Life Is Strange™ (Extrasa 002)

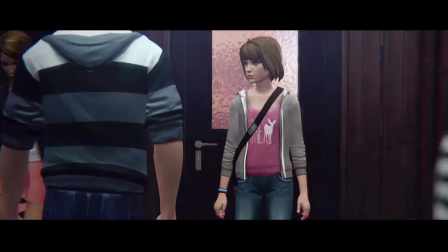How cute I looked yet. I was about to. Welcome to the real world.
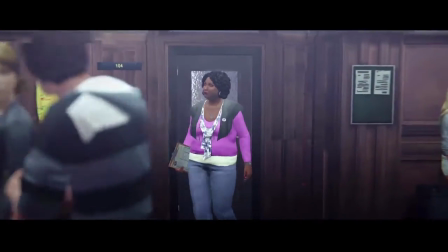We really wanted to have this feeling of being part of a whole high school.
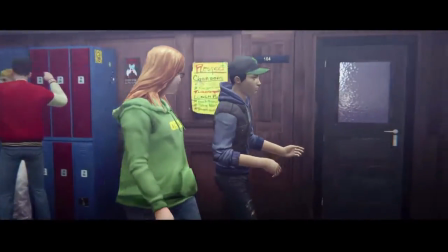So it means a lot of people, it means bullying, it means difficulties when you're a teenager in this kind of world.
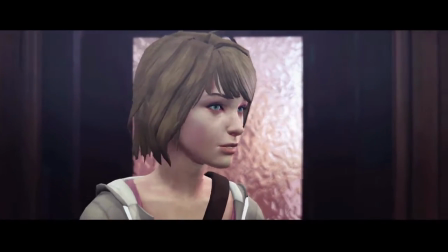And showing the different cliques and different kind of teenager. I think a lot of players love this introduction.
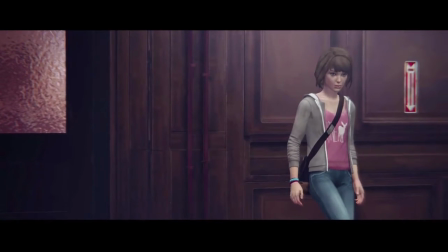The use of music here is really important. Is as Max feels insecure in this atmosphere, we wanted her to isolate,
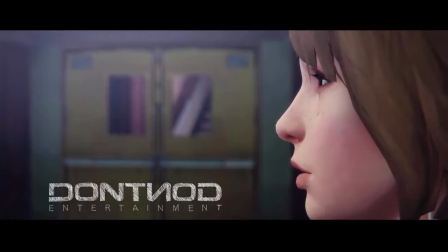and the music is a great way of isolate yourself when you just want to be on your own.
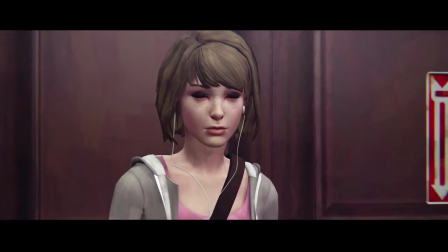And so since the beginning of the game we were working with licensed tracks, licensed music.
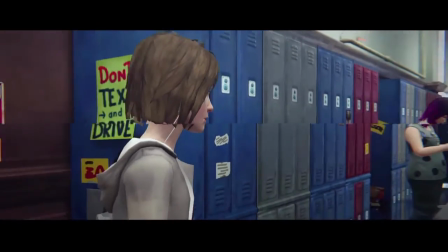We test when we testing and prototype some scenes, we put some licensed tracks from artists we love,
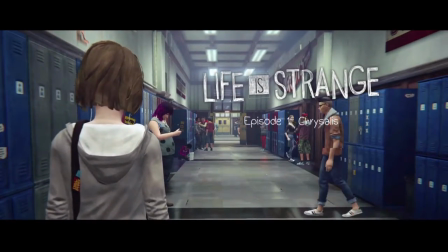and Scene Matters was one of them.
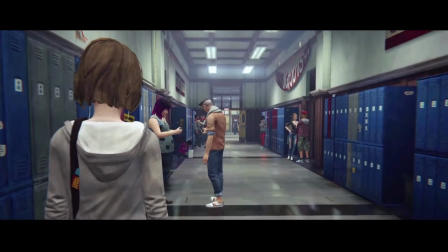And when we asked Jonathan Morali, who is the lead of Scene Matters, if it's possible to use his music,
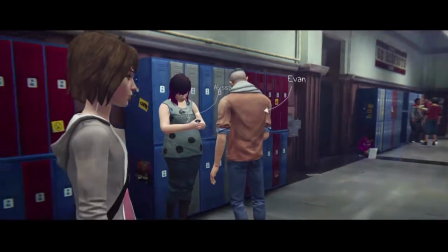he's a gamer, so it was really happy to have this new experience, and for us it's just incredible to work with him. And this kind of editing is really difficult to do,
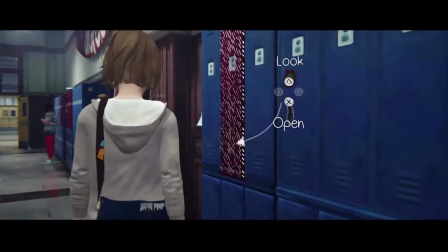because you have to choose the important moment in a song and to choose the right images.
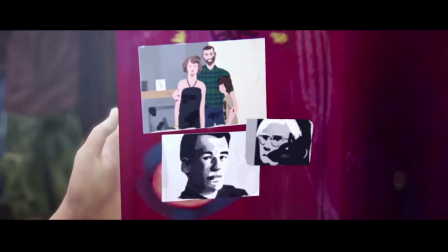Because our writer Jean-Luc has written many scenes built around music. The edit is based on the music. It's not the other way.
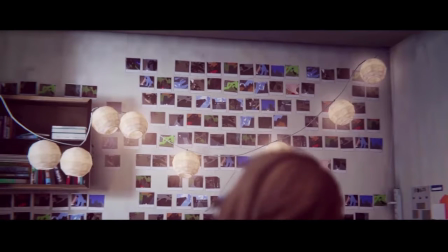The music is really important in the game.
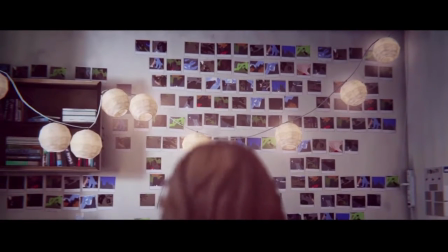It explains a lot about the characters, because the choice of the music, the choice of the artist means a lot.
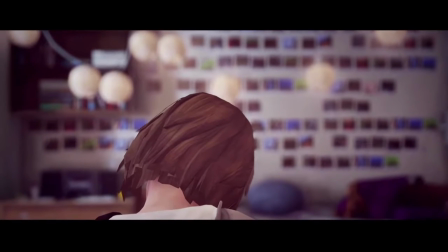For example, Chloe won't listen to the same artist as Max. For the anecdote, for this guitar part, we asked the lead
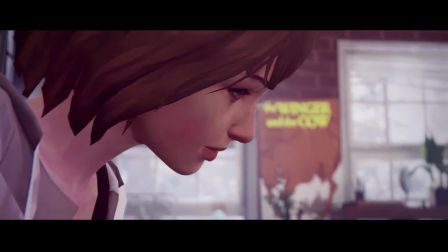singer of Scene Matters to take his guitar and to play on top of Gonzalez's song in a clumsy way,
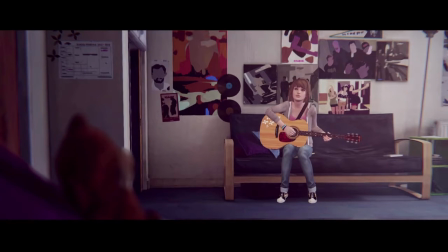to be sure that it would be like Max playing guitar.